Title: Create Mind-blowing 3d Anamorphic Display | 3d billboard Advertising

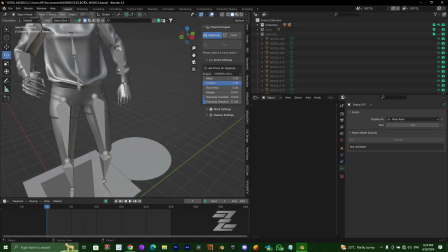[4:09]
So here I have to come back to the Mixamo character to make it drop the can that it was holding.
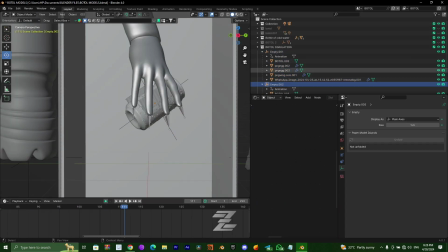[4:16]
So the way I did that, I duplicated the can in the hand, and you know,
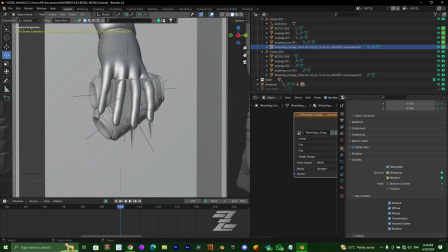[4:24]
at frame 150,
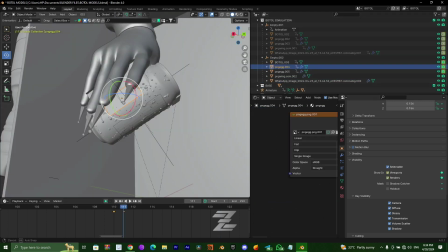[4:26]
I hide the first one, and at frame 151, I have to make the second one visible,
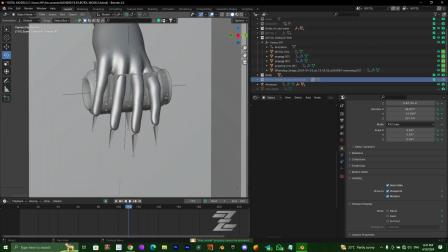[4:33]
so it would give an effect like the Mixamo character dropped it from its hand.
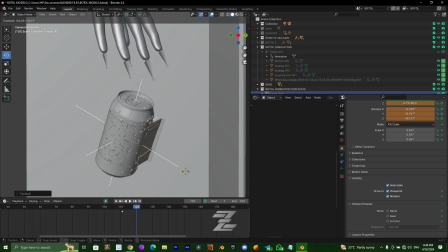[4:41]
It was awesome.
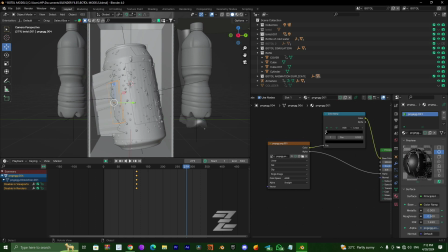[4:43]
So yeah, after the Mixamo character dropped it, I had to make it big and did some animation in it,
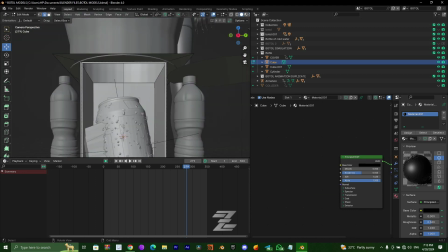[4:52]
as you can see.
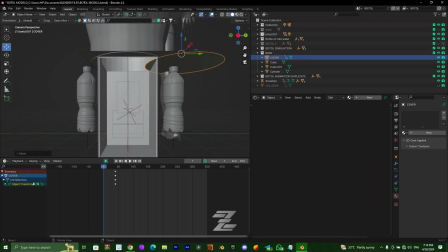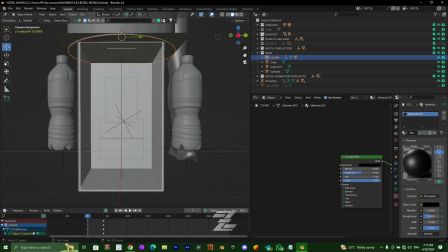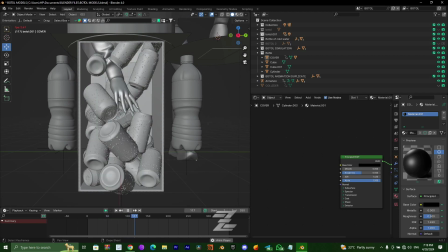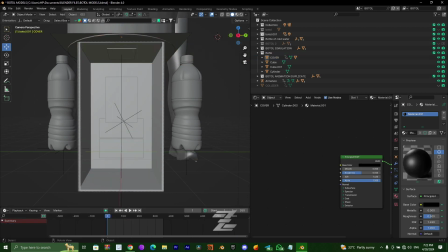[5:18]
So this was where I was doing the animation for the single can that the character would drop.
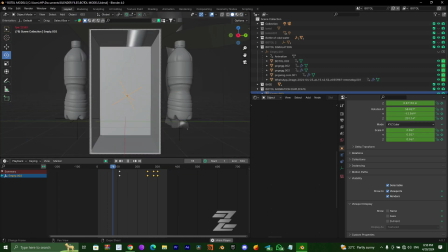[5:26]
I make it bigger, add some keyframes around. I even give it ease in, ease out, ease modes and stuff.
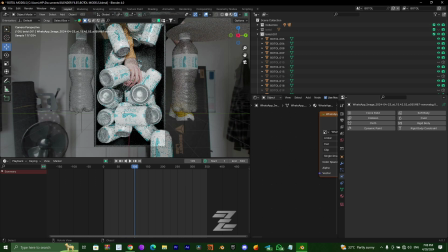[5:36]
So when my scene was quite ready, I took it into the compositing node. I added a hue saturation, but that one wasn't doing it for me, so I add a color correction node.
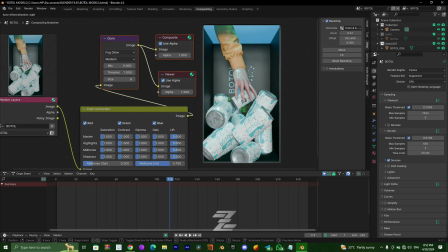[5:49]
I gave it a little bit of saturation because the image was sort of bland, and some vibrance to it.
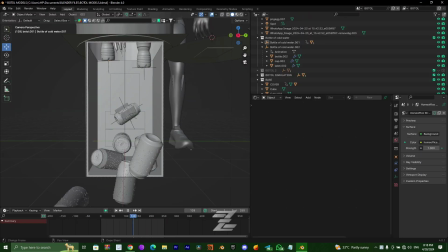[5:58]
So yeah, I had to set up the render and do a test render, and the shot was looking good.
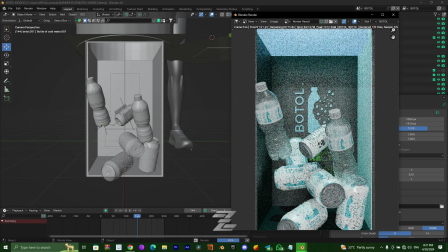[6:07]
I was happy with my shot, so yeah. And this was my final result.
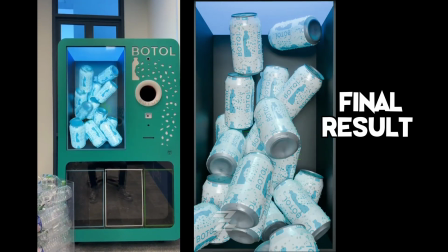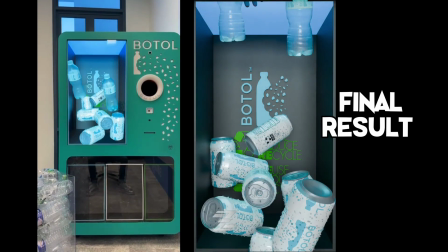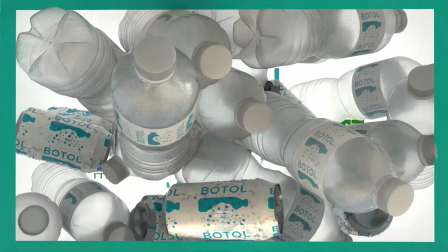[6:25]
So these were other versions I made of the display. And that's it, guys.
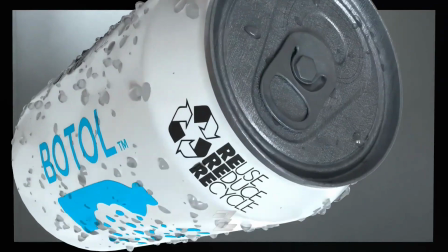[6:32]
If you like my video, please give it a thumbs up, like and subscribe, and I'll see you in my next video.
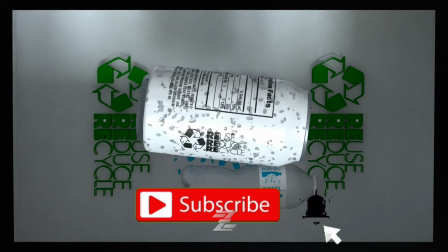[6:39]
Peace.